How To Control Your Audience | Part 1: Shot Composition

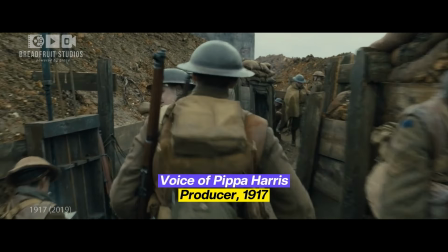It's meant to make you feel that you are in the trenches with those 2 young men.
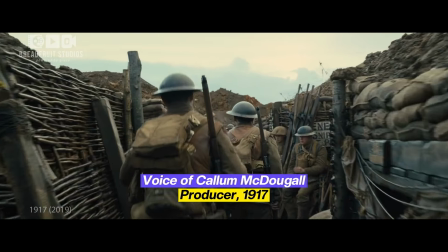You're always moving forward. You never go back.
That means the architecture wasn't decoration.
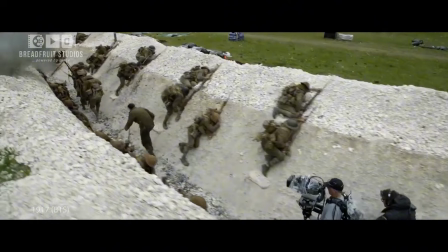It dictated movement. The movement dictated pacing.
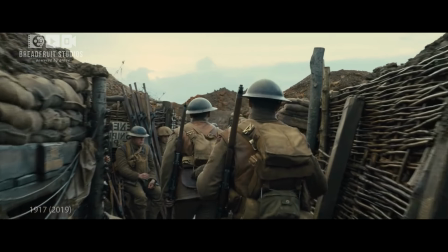The pacing dictated tension. The lines don't just lead Blake and Schofield, they confine them.
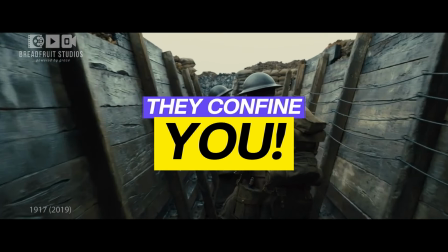And because they confine them, they confine you. That's not neutral framing.
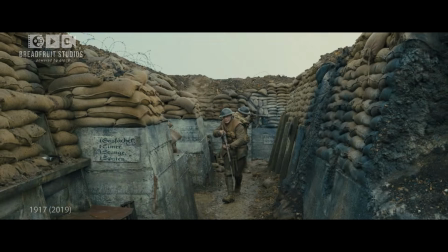That's compositional pressure. And sometimes that pressure isn't created by walls.
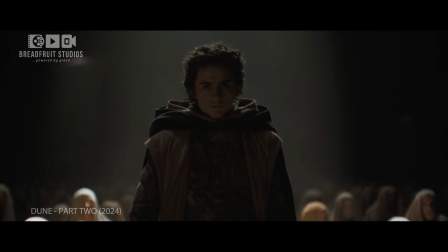It's created by scale. Think about Dune Part 2. There are moments where the frame doesn't confine the character.
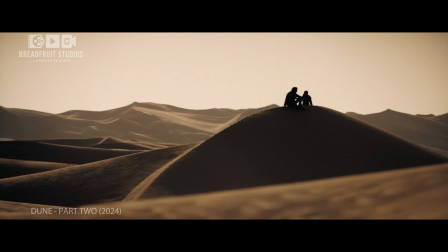It overwhelms him. Sometimes the character dominates the image.
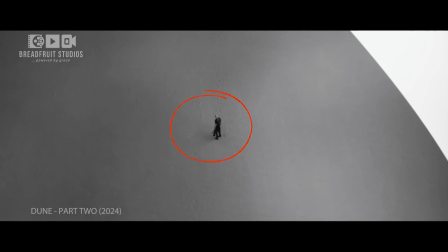Sometimes he's reduced to a small figure swallowed by the environment. The frame decides who has power.
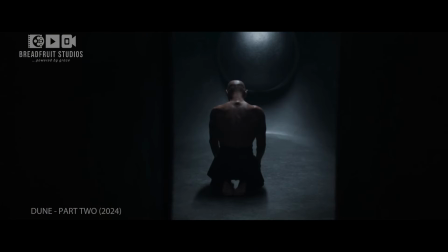The frame decides who feels isolated. The frame decides what matters.
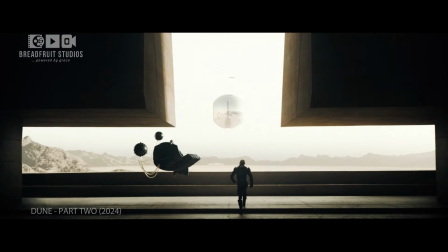Those compositions aren't decorative. They're taking a side. They're designing hierarchy.
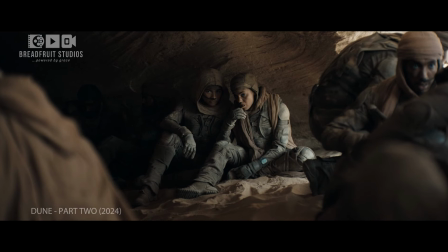And when the frame takes a side, the audience doesn't have to choose what to feel. It's already been decided.
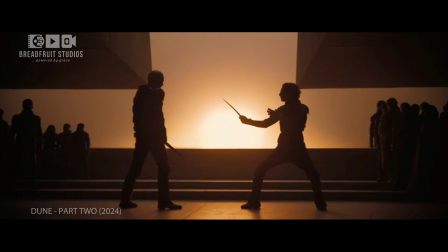Now compare that to a very common beginner mistake. Everything is evenly framed.
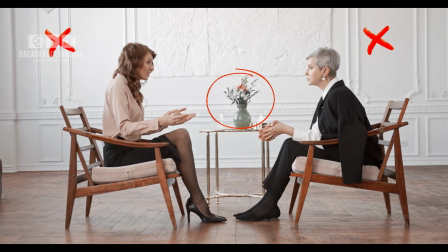The background is fully visible. Nothing is hidden. Nothing is emphasized.
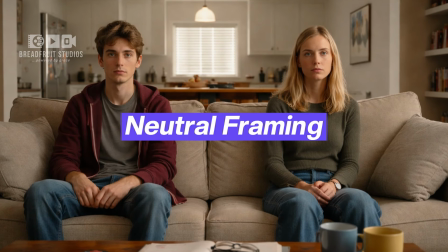The shot may be technically correct, but the frame refuses to take a side.
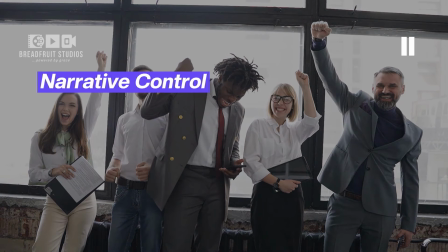And the moment neutrality enters the frame, narrative control, emotional weight, and attention collapse.
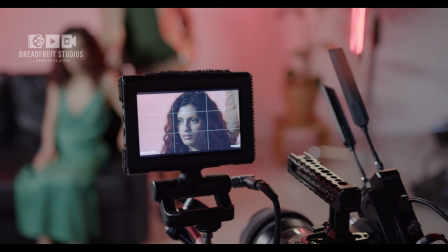This is the problem most filmmakers are actually struggling with, even if they can't quite name it yet.
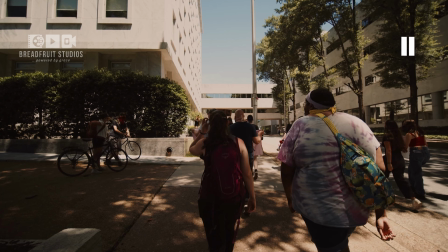They're not composing badly, they're composing neutrally. And neutral framing is the silent killer of storytelling.
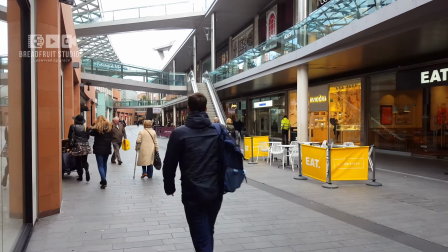Because when everything feels equally important, nothing actually is.
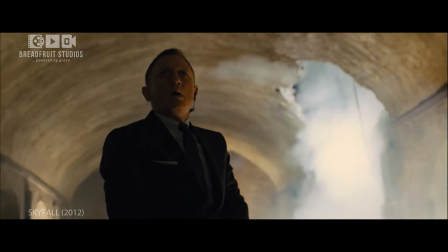Stories don't live in neutrality. They live in contrast, emphasis, pressure, and hierarchy.
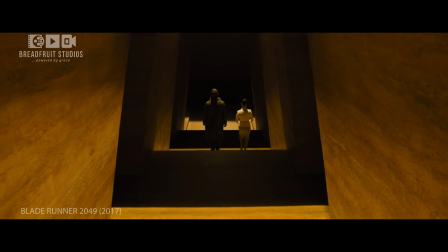Every strong film you admire understands this instinctively. Now, here's where it gets real.
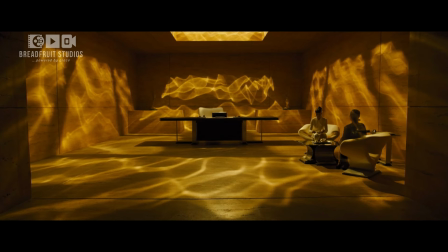Understanding control is one thing, but designing it into a scene is another place most filmmakers struggle with.
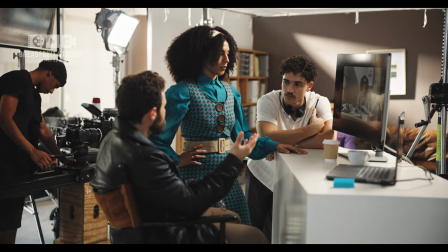It's easy to recognize good framing when you see it.
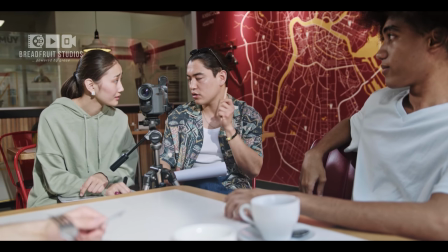It's much harder to sit down with your own scene and decide what the frame should actually do.
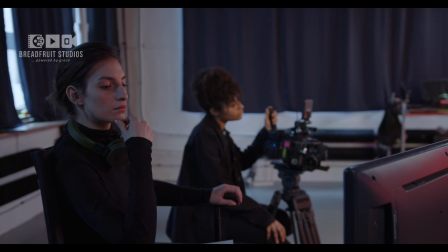And if you're not sure how to frame your scenes with real control, we've put together something to help.
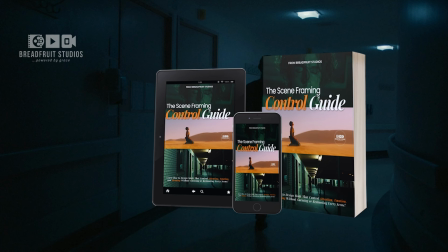It's called the Scene Framing Control Guide, a system for controlling attention, emotion, and meaning in every scene.
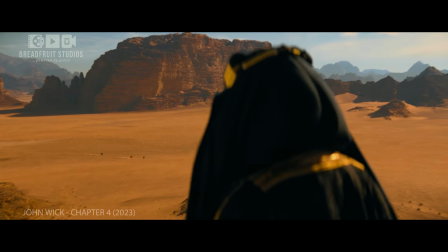It walks you through how to frame your scenes so you can lock attention, control how your audience feels,
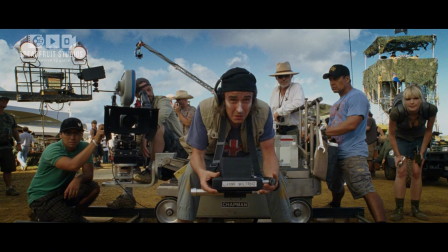and make your message land clearly, without you guessing, freezing, or defaulting to neutral frames that say nothing.
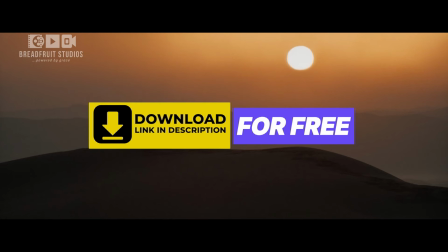Click the link in the description to download it for free. Here's the part most people miss.
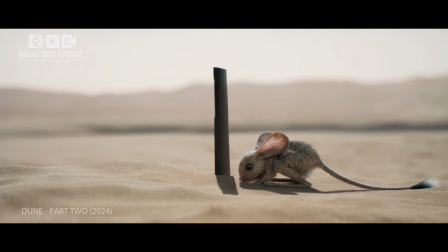Points decide where attention starts. Lines decide where attention goes.
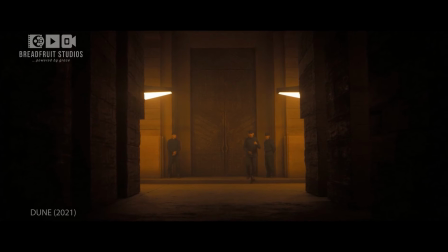When you combine them, the viewer stops choosing. They follow.
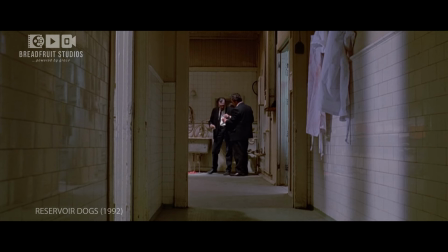This is the foundation of shot composition. Not beauty, not symmetry, but control. You're not making pretty frames. You're designing attention.
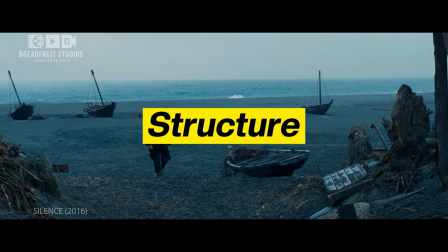In the next episode, we'll look at structure, why some frames feel calm,
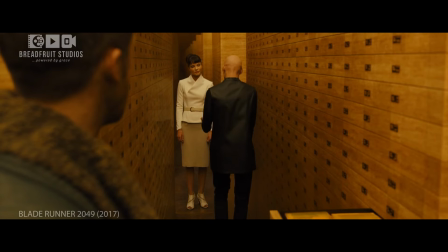why others feel tense, and how order and chaos are designed, not accidental.
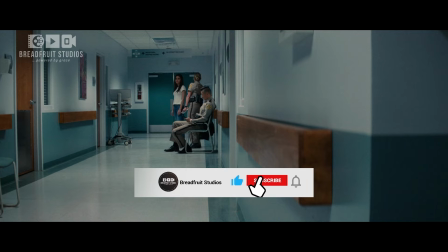Remember to like the video so it reaches more filmmakers. Subscribe to Breadfruit Studios so you don't miss the next episode in the series. And in the comments, tell us, do you struggle more with where to place the camera or what to include in the frame?
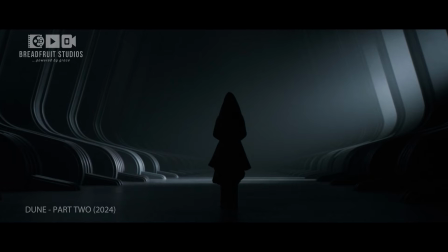Now you see how attention is controlled. In the next episode, we design the structure behind it.